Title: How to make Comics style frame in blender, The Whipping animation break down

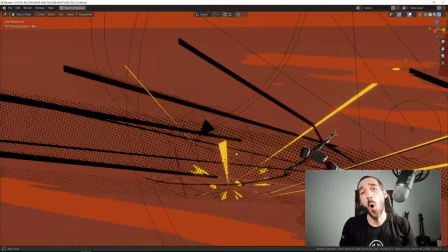Hi everyone, Pierrick from P2Design. In this video, I will show you how I've made this steel frame for my latest animation.
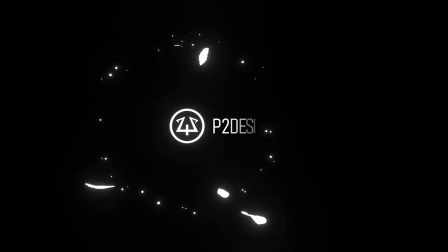Since I've done this animation for my latest tutorial, I've received a lot of positive feedback regarding the steel frame during the impact.
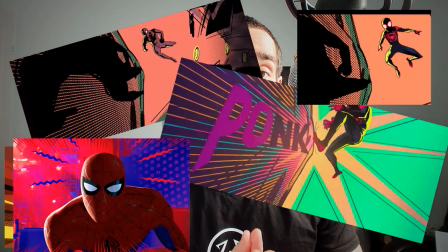As you have probably guessed, it's mainly and deeply influenced by the Spider-Verse movie. While I absolutely don't pretend that I get such quality in such a short time, I will give you a few tips on how I've built it. So I will just spend like one or two minutes on the animation and then we'll go on to seeing how I built this current flame.
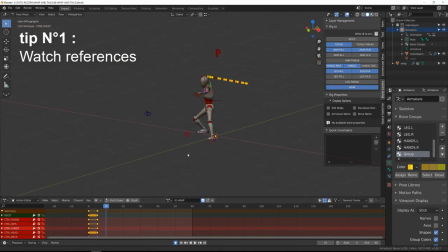Let's get started. One of the big mistakes I've made before I start animating this is not to watch some references of whip attack. So during the blocking stage, I've posed my character as if he was going to strike with a sword or so.
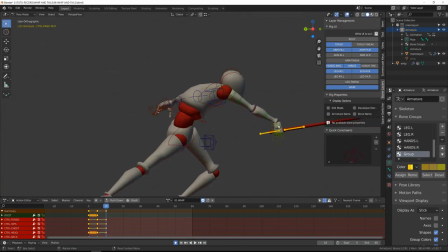But you need quite of a slow and smooth movement to bring back the whip before striking with it.
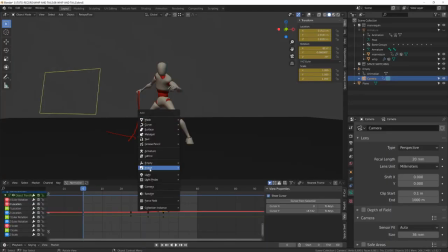And I was missing this, so I fixed this after watching some references. The second thing is that I've made my whole animation before staging,
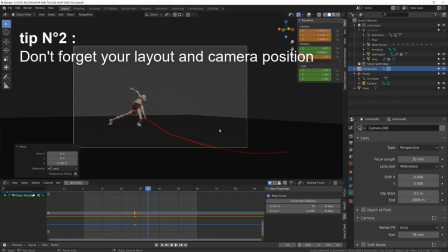meaning that I've first animated the character and then I've set up the camera.
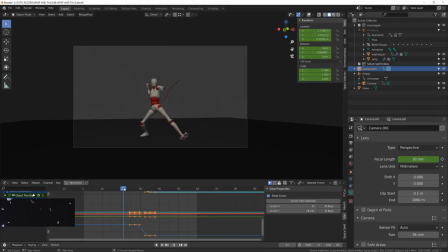So I guess this is because I mainly animate for game, so I don't really focus and care about camera.
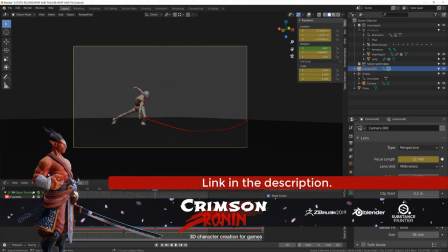But I should have made last pass of polishing on my animation after the staging.
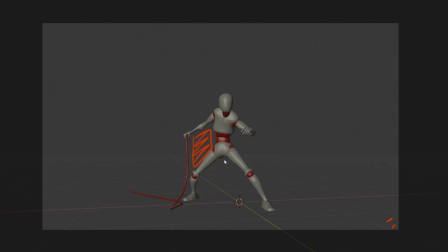So on the first pose, we can see that we have a lot of empty space around our character, which made its silhouette very readable. So that's a good point. Then I have this subtle anticipation because it's raising something that is pretty light.
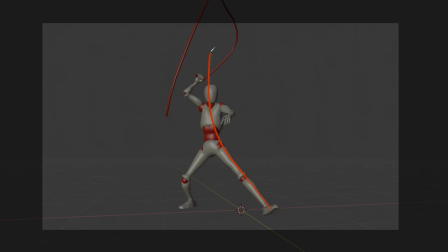And this anticipation goes into a second anticipation before the strike where the line of action is pretty clear. Then I have a hold position to let the whip fall into the next small anticipation. And here you can see that the right arm is not as readable as before, so that's a mistake.
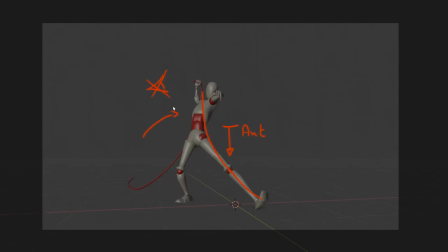From there, I've created an extreme anticipation on only two frames. The idea is to make this pose contrasting with the next one. So I really like to use this kind of super short anticipation and very extreme, it really helps to read.
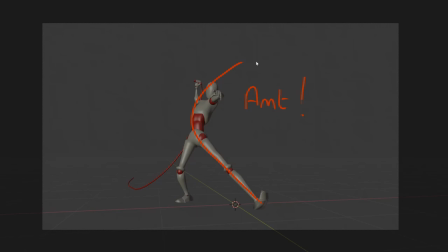And you can see that both curve and line of action are contrasted or opposed one to each other. So we bring more power into the motion and more readability, which is good. And then we go to our impact frame. And thankfully,
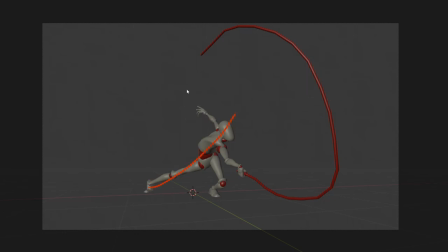here again, the line of action was pretty clean, even if I didn't made the layout or the camera framing before. The only thing I would have fixed is to make the right arm a little further forward so that it's more aligned with the back arm and the silhouette is more readable,
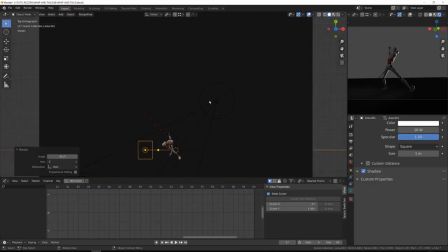something like this. So now let's jump into the steel frame. For the base lighting of the scene, I wanted to have strong rim lights,
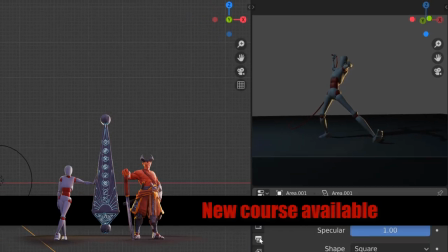but I didn't want them to cast shadows onto the ground or to be seen on the ground.
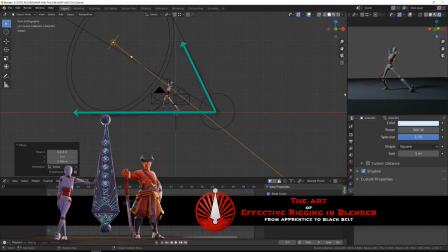So I've used spotlight and I've made sure that the cone shape didn't clip with the ground.
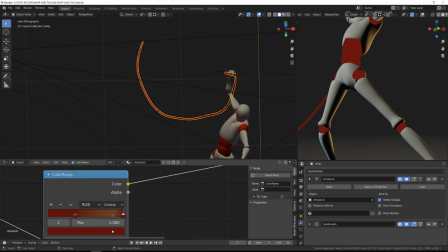From there, I've slightly improved the shading of my character by using a Fresnel mode
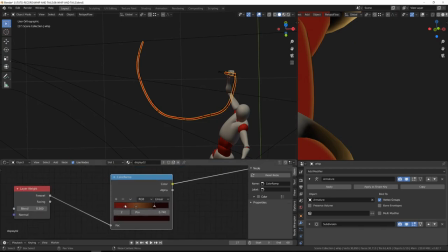driving a color ramp to put highlights in the base color of the character.
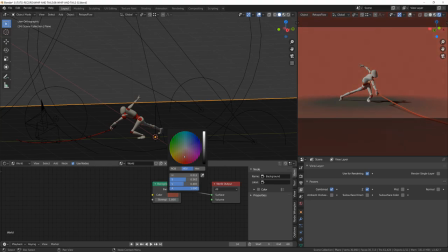I've been using Eevee to render the whole frame and the whole animation. First thing was to change the background color to something more vibrant, and that was matching the color of the body of the character.
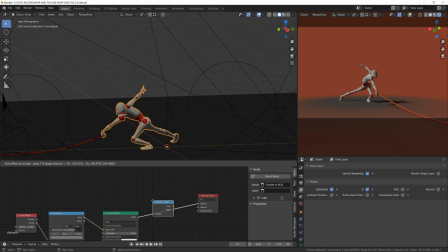Plugged into a color ramp sent to constant to get this comics shading onto the character.
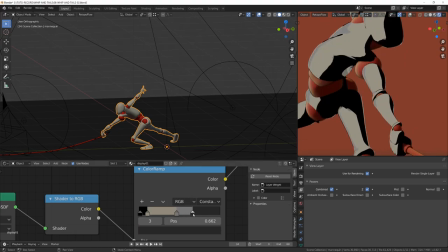I've then copied and pasted the nodes onto the red material to get the same kind of effect.